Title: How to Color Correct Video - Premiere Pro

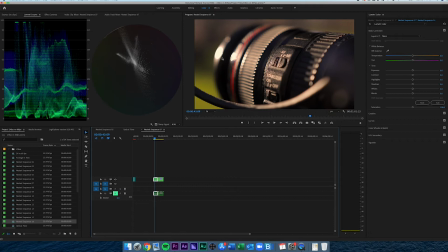We're not going to get any detail back, but just to kind of take down some of the harshness. So basically the way the color wheel works too is if you have a lot of orange and yellows,
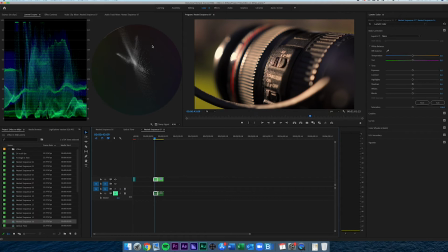you want to add blues. If you have a lot of greens, you want to add some magenta, and vice versa. So first things first, we're going to try and cool this shot down a little bit because we have a lot of orange in there. And right off the bat, we're in a pretty good spot.
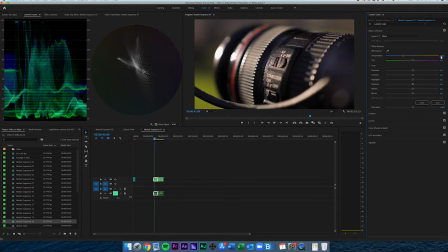So let's even say 35, and now you can see the white part on the lens is white. Alternatively, if you do actually have something white in the shot, you can always use the color picker and then select a white portion. That didn't push it as much. Sometimes it's hit or miss.
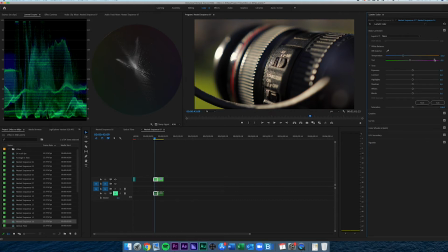So I'm going to do it manually. But let's stick with that, and that's pretty much it. That's a corrected white balance shot. It's as easy as that, but when you're going through lots of clips, it can get kind of cumbersome.
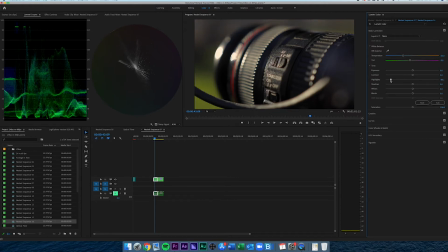And then I'm also going to take down the highlights just a little bit, just to see if I can bring back some of that detail. So before, then after. Much better, much more accurate, and overall more pleasing.
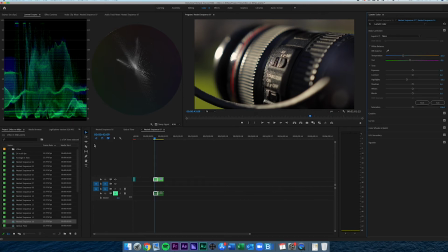I don't need to mess with the contrast or anything on this shot. I'm happy with it. Let's move on to the next shot.
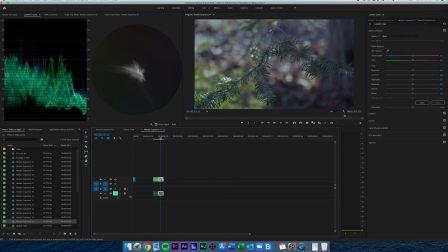So this is kind of the opposite problem, I would say. We're way too cool on the white balance, whereas in the other shot we were way too warm. So we can try the color dropper. Not that I don't think this is actually white, but that did an okay job.
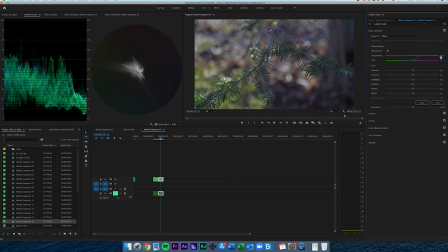It brought us into a more warmer kind of space. Let's bring this up though to like 40. And I think this was a more accurate representation of how we were on the day of.
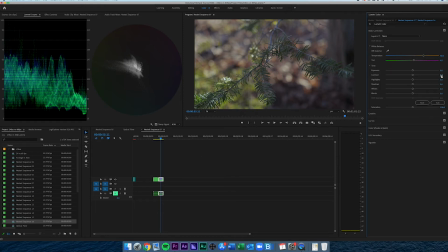And for this shot too, it was shot in the same picture profile and everything of the other shot, but it just doesn't have as much punch. So I'm gonna add a little bit of contrast as well, just to create a little bit more pop.
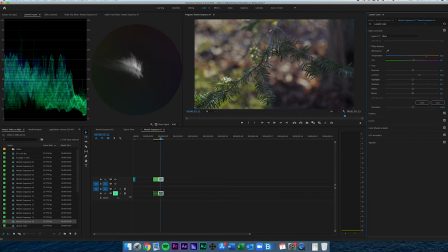Cool, so yeah, we brought it up to about 45. Let's even go 50. And I think that's much better, much better. Then I'll bring up the tint a little bit to add a little bit of magenta in there, because I feel like it was being a little bit too green.
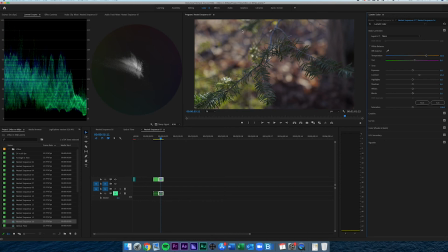And we're still getting accurate colors on the green branches. We brought back the warmth in these other leaves over here that were from the fall. And yeah, I might even bring up a saturation just a little bit as well.
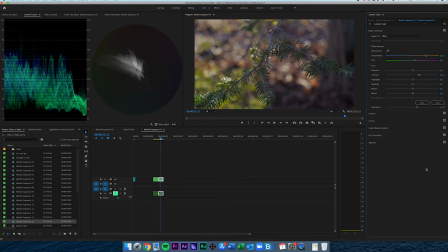Yeah, that's great. That looks awesome for this shot. Let's go see before. So before, cool, a little bit more flat, unbalanced. And then after, we brought back some of that warmth in, we balanced the shot out, added some contrast,
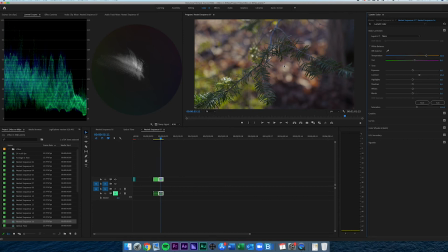and also increased the saturation a little bit to make some of those nice colors pop on the trees. And that's basically it. There's simple color correction steps that you can do within Lumetri color panel in Adobe Premiere Pro.
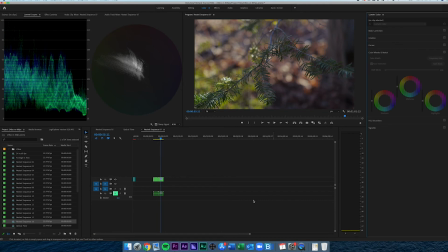And that's basically pretty much it. The other way you could alternatively do that, I guess I'll show you that real quick as well. So if you wanted to reset these, let's just turn those off. This is a more traditional way of doing things within video editing software,
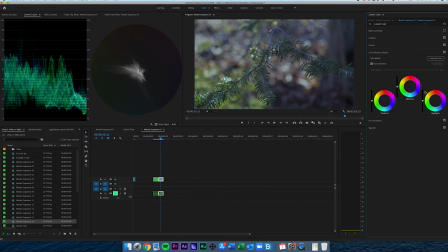is by adjusting the white balance and stuff with these 3 color wheels. So let's do that by first adjusting the midtones to warm things up a bit. Highlights as well. And this is me just doing it kind of quickly.
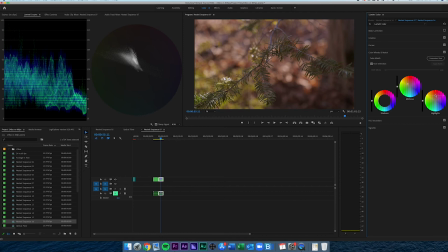It's obviously not going to be as accurate as the other way, because these ones are a little bit harder to work with. But it still gives you the same idea.